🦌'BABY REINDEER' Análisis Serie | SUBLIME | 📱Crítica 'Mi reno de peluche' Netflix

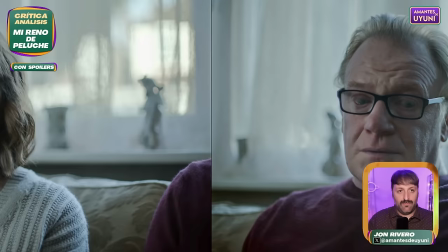[55:36]
absolutamente uff, fantasmagórico que te deja la piel helada, ¿no? que es el de los abusos en la iglesia
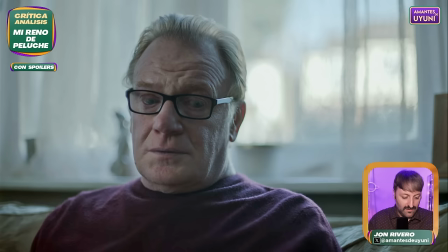[55:43]
le dice el padre en esta escena que te rompe el alma ¿tú crees que yo soy menos hombre? me crié en la iglesia católica en eso da a entender todos esos escándalos de pedofilia que ha habido en
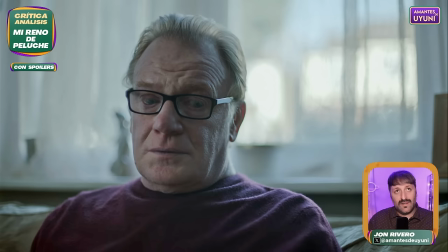[55:56]
diferentes religiones en este caso en la iglesia católica ¿y de qué pasa cuando tú reprimes más allá de la religión más allá de lo social, cuando tú reprimes la pulsión humana, pues suceden lo que no tiene que suceder las catacrocadas, los abusos los...
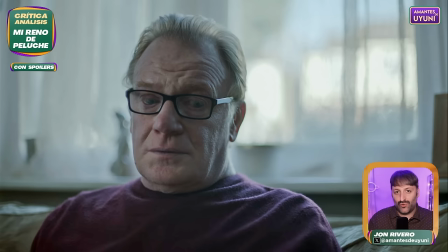[56:15]
el mal, ¿no? el mal no son demonios, no son monstruos el mal es eso el mal es no dejar a alguien ser libre de alguna forma y toda esta escena tiene un increscendo
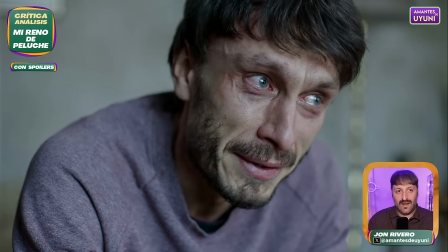[56:29]
se dice poco pero en la atmósfera incluso así grisácea
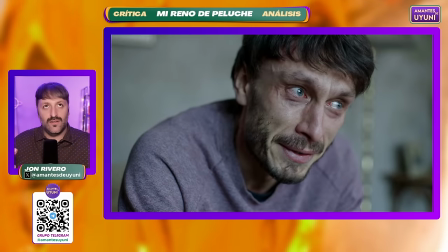[56:36]
apesadumbrada tú entiendes lo que nunca se ha dicho en esa casa
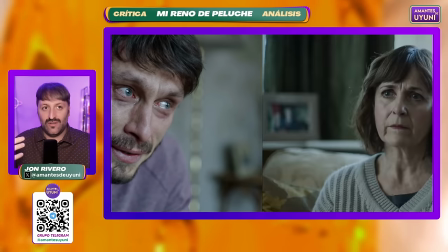[56:43]
los secretos también una serie sobre secretos y un trabajo actoral
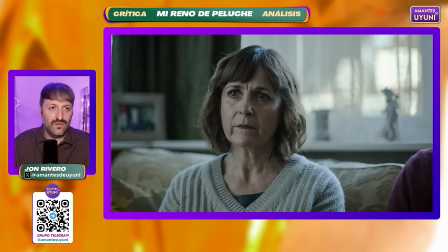[56:50]
están los tres están los tres inmensos la mirada de la madre al padre que tú entiendes todo
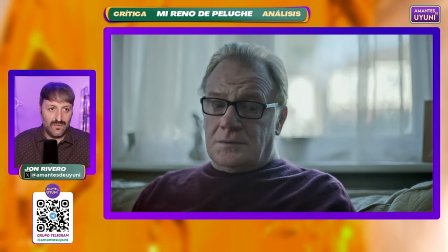[56:56]
si no lo habéis entendido ya y el padre ¿no? que en otros escopetores tan fanfarrón
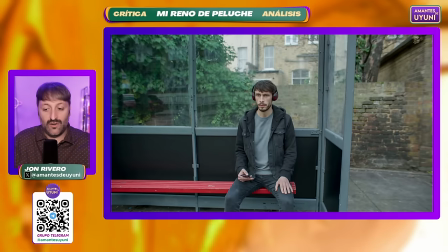[57:03]
lo que se ha visto sometido y lo que nos vemos sometidos y lo que no sabemos de los demás
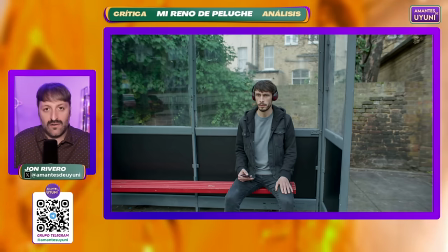[57:08]
no podemos juzgar, entiendo yo hay que hacer ese ejercicio no juzgar a los demás porque no sabemos el backup y las vidas y las mierdas que han pasado
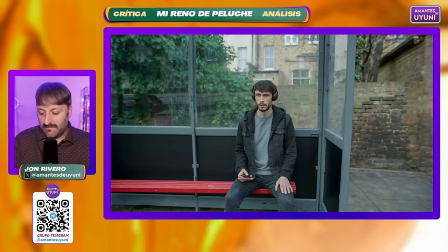[57:19]
una escena absolutamente fascinante también, sublime,
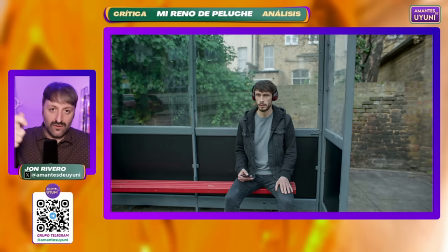[57:24]
yo creo como la serie como lo es la serie, porque nos va sumando capas, nos va añadiendo cosas y nos va
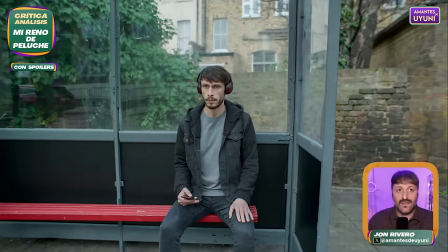[57:32]
significando como espectadores nos va identificando cada vez más y más
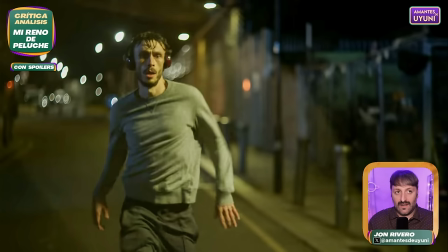[57:36]
en esta escena de los auriculares va a entroncar también con lo que era la obra teatral de ese abusador de Gat corriendo sobre una cinta de correr de estar de gimnasio con los cascos de cómo, entiendo esa pulsión general de la obra es la de huir
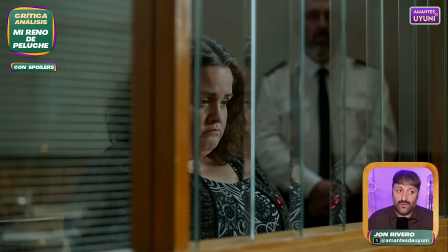[57:53]
y de cómo no hay que huir, hay que confrontarse con uno mismo sobre todo esa analogía también, esa cosa sobre los delirios internos sobre
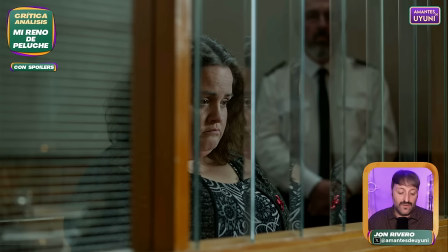[58:08]
lo amenazante que es uno mismo y de lo absolutamente perdido es porque no nos conocemos, no nos queremos muchas veces es tremenda para mí crema todo lo que ya, el pozo que te está dejando la serie a este momento en el último capítulo es increíble
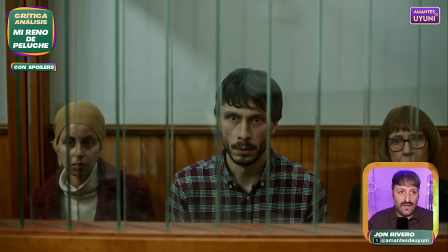[58:26]
aquí vemos una vista un juicio en el que ya Martha se la condena y la serie
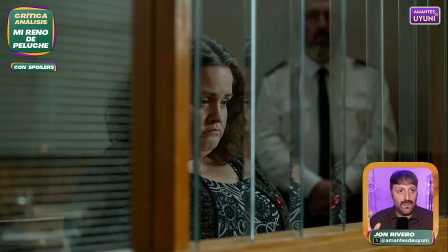[58:34]
visualmente está guay pero tiene esos pequeños detalles de los reflejos es decir,
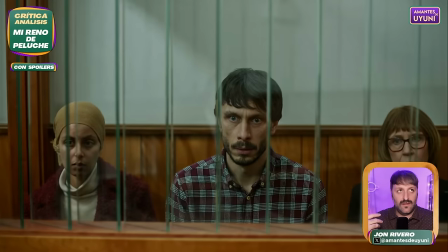[58:39]
es una serie que va a estar cuidada que vamos a entender a través de la expresión casi de los personajes que se reflejan en
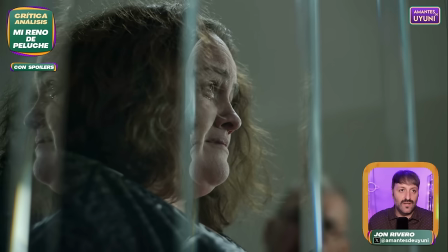[58:46]
múltiples caras, múltiples láminas, múltiples espejos poliédricos yo diría si ya no has entendido lo vas a ver ya directamente en esta escena de lo complicados y lo complejos que son los seres humanos cuando conocemos sus circunstancias
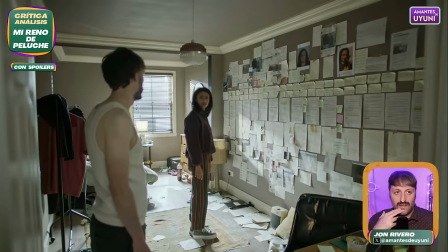[59:03]
su historia y de otra cosa que a mí personalmente me deja loco esto soy yo haciendo una obra de teatro, un cortometraje esa cosa obsesiva de plantear la historia estructurarla,
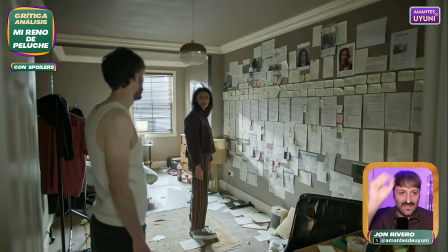[59:21]
de los detalles de los enlaces entre personajes, todo esto lo hacemos, los que hemos hecho teatro audiovisual, lo hacemos entonces aquí entendí perfectamente este puto loco está absolutamente